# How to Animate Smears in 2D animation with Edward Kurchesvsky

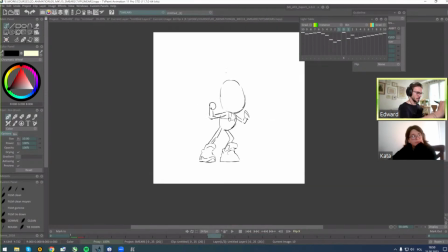[46:43]
And also some overlap for ears.
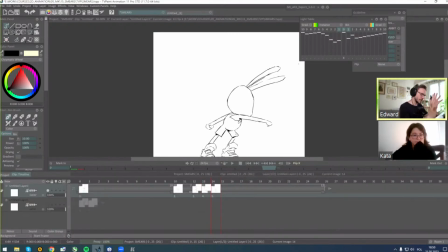[47:01]
All right, so I have only keys, right? I have only like breakdowns, like additional information.
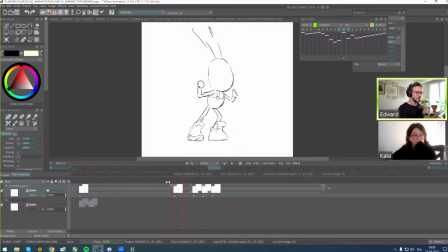[47:09]
And now I want to make timing just to check. So here we have a pose. I always suggest to start with a pose to wait at least like half a second in the beginning of the shot.
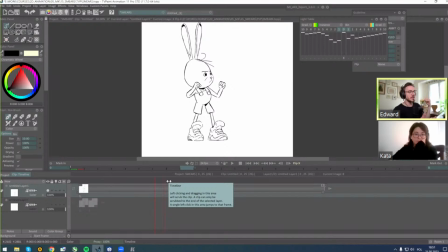[47:24]
If you don't have like sequence and something started from previous shot and you have continuation of it, please always start with additional like 8 minimum frames to show the audience that okay, we have a character,
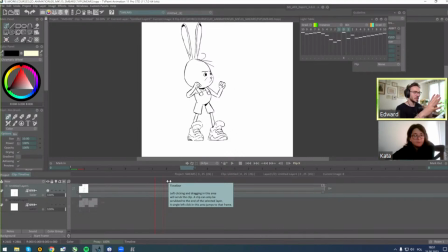[47:41]
it's staying in the position like that, and it's gonna move. And otherwise, if you start your animation right away, like from this point, sometimes people not even like are ready to look something, to watch something.
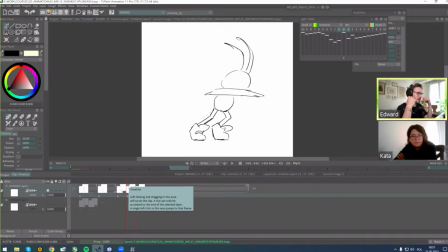[47:58]
You're already like showing it, right? You miss some time, and audience will miss your work basically. And to avoid that, always make some pause in the beginning.
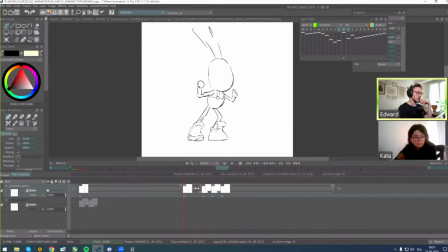[48:12]
So after I have anticipation, I don't want to make it too fast. And if you faster movement you have, longer anticipation you should make. So basically, to have like huge fast punch, I want to make my anticipation a bit slow.
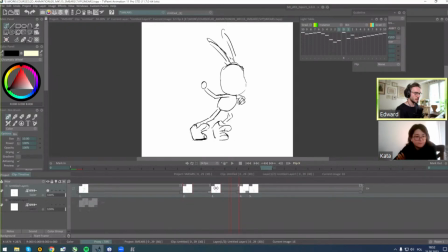[48:33]
So I put it on 3s. And maybe here on 4, maybe here on 3s, and then pam. And of course, I don't have anything here. I will add more frames, like overshoot right now,
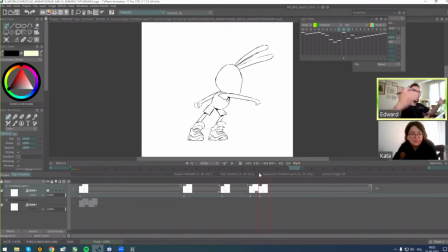[48:48]
like my amortization after huge fast movement, right? But for now, I keep it like that, and let's check how it works.
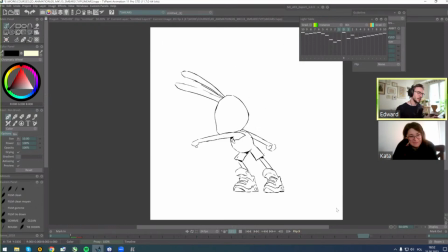[49:01]
I see already that it's a fast movement, but to make it more vivid, more
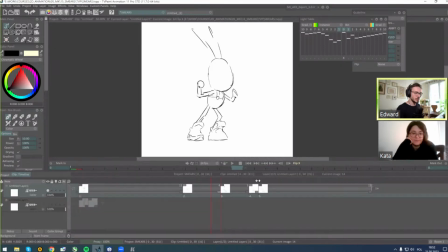[49:12]
believable, I have to add some amortization here, overshoot.
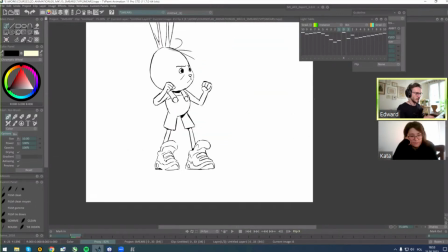[49:26]
I flip again.
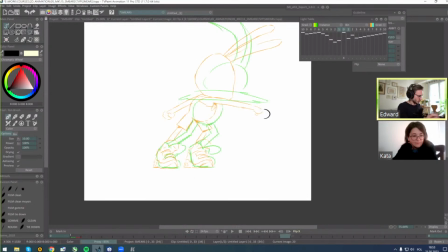[49:41]
Yeah, my hand could be also like even here.
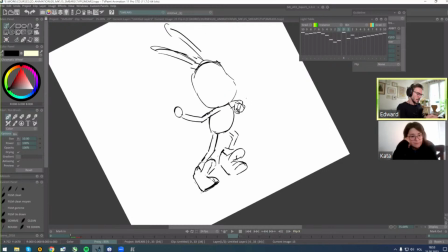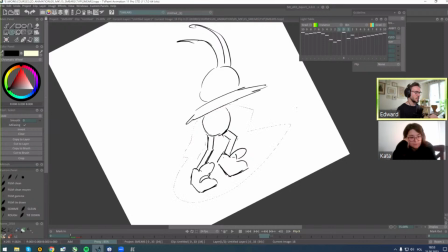[50:00]
I can put my my body with my legs to next frame here, and here make it even more.
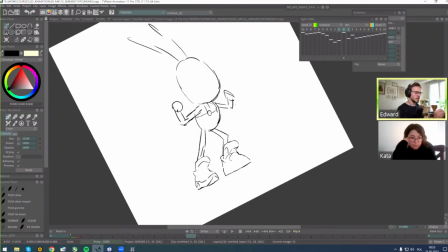[50:15]
I mean, it's gonna only start accelerate going backward.